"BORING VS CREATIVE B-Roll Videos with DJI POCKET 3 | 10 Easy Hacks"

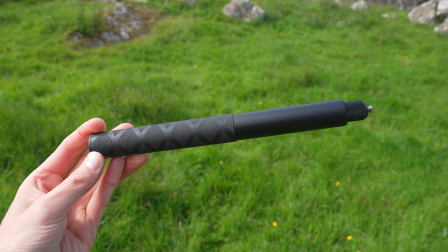484s
If you have a selfie stick, you can extend the range of motion beyond what your arm alone can achieve.
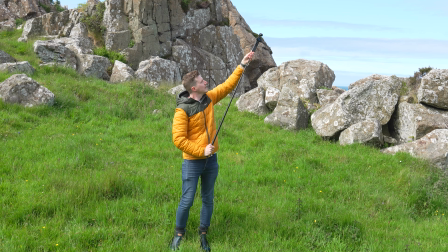490s
Simply attach the selfie stick to the Pocket 3 and extend it out.
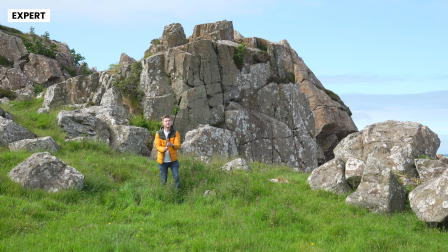494s
This then allows you to start even closer to the ground and then raise the camera higher in the air after hitting record,
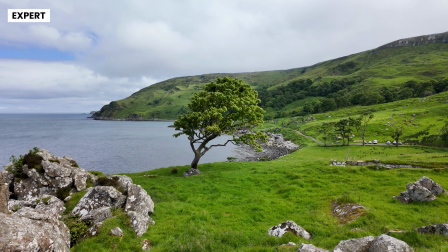500s
achieving an even more convincing crane shot.
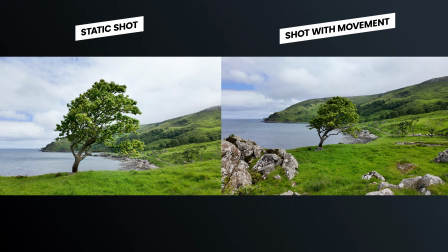504s
Comparing the original beginner clip with no movement to this one with dynamic motion side by side,
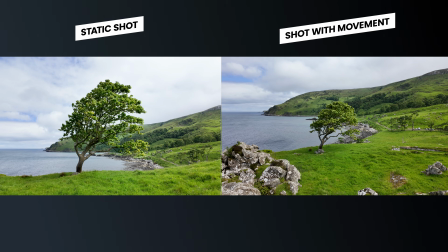509s
you can clearly see how much more creative and captivating the shot with movement is. Now just quickly, if you're getting value from this video, please let me know by giving me a thumbs up and clicking that like button down below.
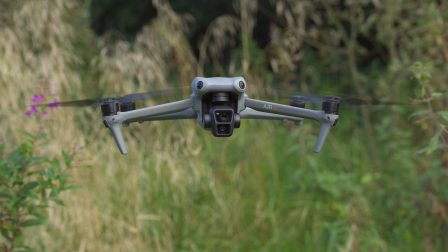521s
And if you love all things Pocket 3, but also action cameras, drones, gimbals and more, and want to learn about the best settings to get up and running quickly,
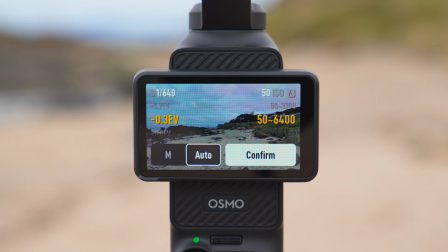530s
and tips and tricks to help you get more cinematic videos and better looking images with your gear, then please consider clicking that subscribe button down below. And when you're down there, be sure to check the notification bell so that you will be alerted when my new videos are released.
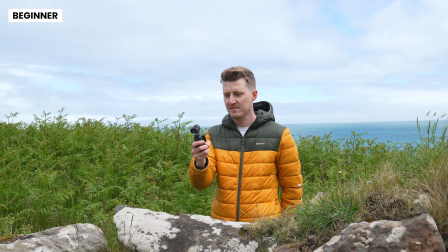544s
It would be greatly appreciated. Sticking with the theme of movement, something that is very important to do is be deliberate with your camera movements. And this tip is arguably the one that will improve your footage the most with the least effort.
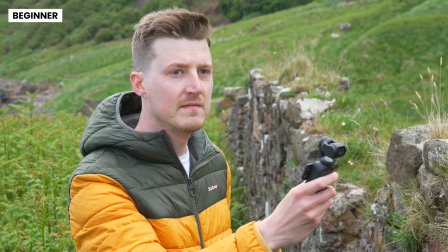558s
So what I see most beginners do is hit record and start moving the camera in all directions, capturing anything they see that looks interesting.
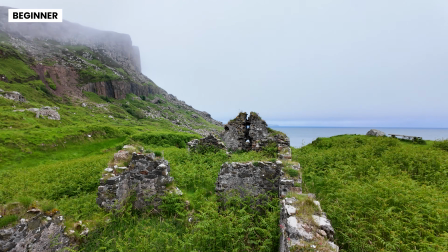566s
From the ground to the subject they want to capture, then maybe to the sky, and back again. It can all look a bit of a jumbled mess. So to avoid that, you want to stick to one movement around one subject at one constant speed.
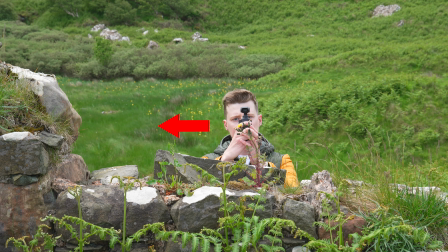580s
and by having the camera move in only one direction will make your videos seem much more professional and easier to watch.
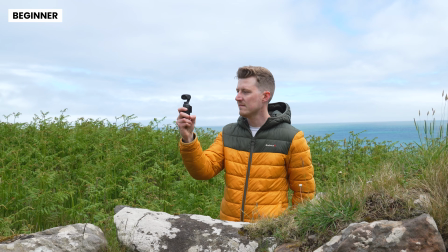588s
So let's take a look at how a beginner might capture this scene.
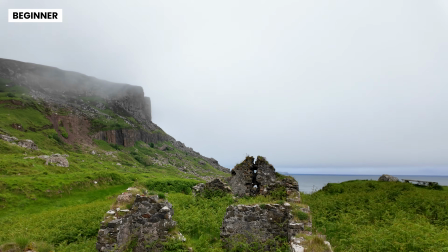591s
After hitting record, they try to capture everything they see by moving the camera around in random directions and at different speeds.
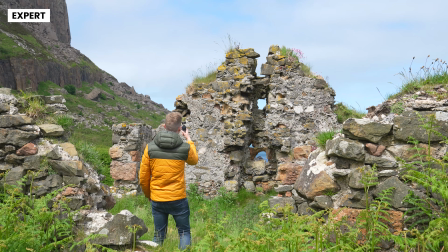599s
Moving over to look at how a pro might do it, and now they are going to start by picking a single subject to focus on for this one clip.
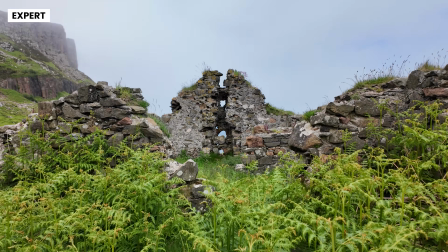606s
In this case, it's this little abandoned building. Next, they are going to pick a single movement for this clip, such as a push in or out,
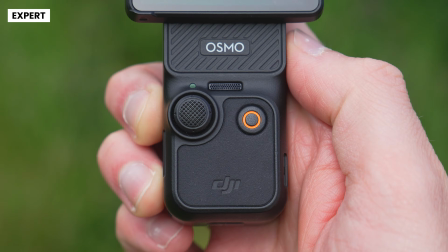614s
an orbit around it, or in this case, a slide from left to right. Next, they are going to hit record and move at a nice, smooth, constant speed.
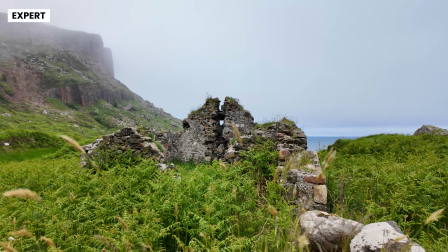623s
And you want to avoid speeding up and slowing down, as again, this will make your video seem less professional.
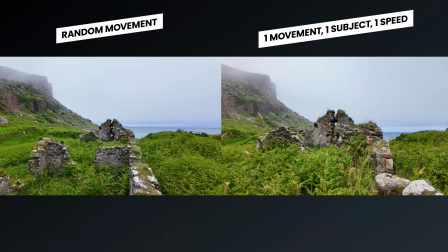629s
Again, if we put these two clips side by side, you can see just how much difference being deliberate with your camera movements can make.
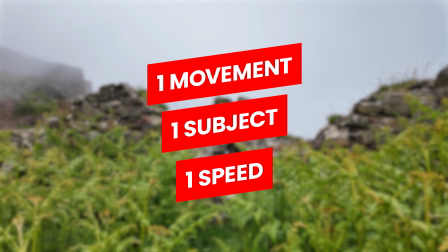635s
So when you are out recording with the Pocket 3, always remember one movement around one subject at one constant speed for each clip. Now, something that's easy to do when capturing locations with the Pocket 3 is to forget to capture yourself in them.
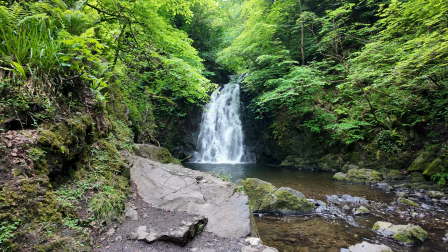651s
And this can make your videos seem lifeless and empty, especially if you are capturing more remote locations that you're exploring solo.
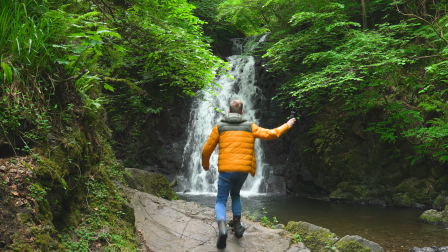658s
Also, by capturing a few clips with yourself in them, it can help with the storytelling element of your finished sequences.
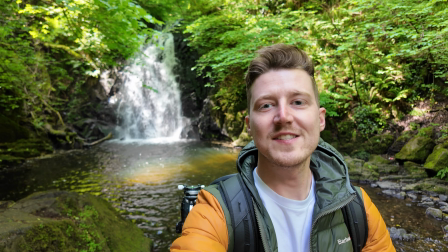666s
Now, you might already be doing this if you are creating a vlog, but you want to capture a wider variety of clips other than you simply talking to the camera.
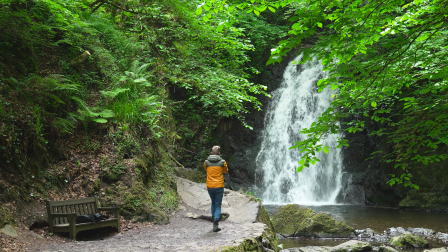674s
In this first clip, for example, I'm just walking around with the Pocket 3 facing away from me, capturing a beautiful waterfall.
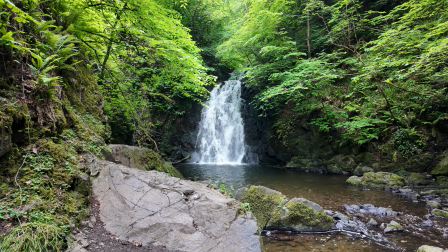682s
And while this looks okay, it lacks a personal touch. Now let's look at the second shot.
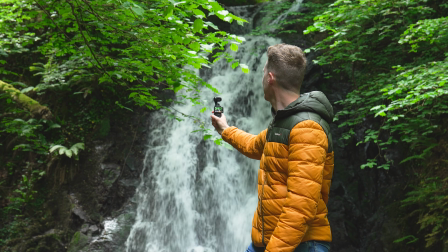687s
Here, I've rotated the Pocket 3 gimbal to face me, which you can do by triple tapping the joystick,
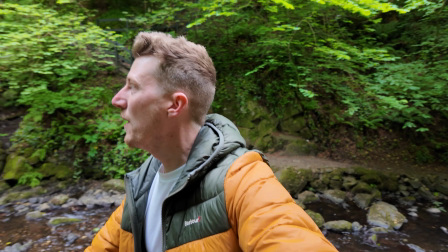693s
and then holding the Pocket 3 at arm's length, I capture both myself and my reactions as I explore the location,
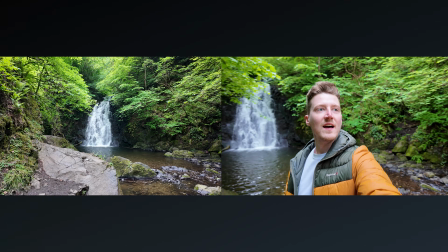700s
and this creates a much more engaging and unique clip, making your sequences feel more varied and creative.
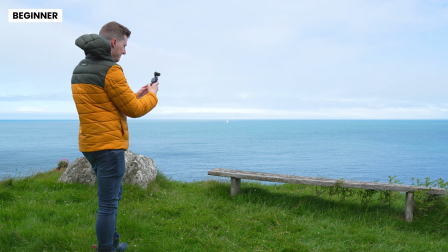707s
Let's now take a look at another example. Here is beginner me capturing a shot of this viewpoint and bench.
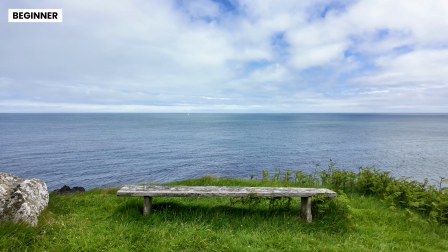714s
Now remember the previous hacks we mentioned. What is missing here? First, there is no movement.
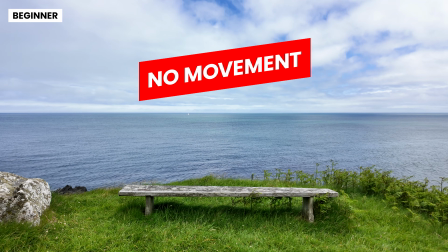719s
It's a static clip. As we mentioned earlier, motion can make it much more interesting to watch.
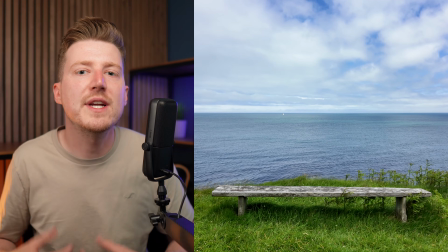725s
Second, it also feels a bit lifeless, which we can fix by adding ourselves to this scene.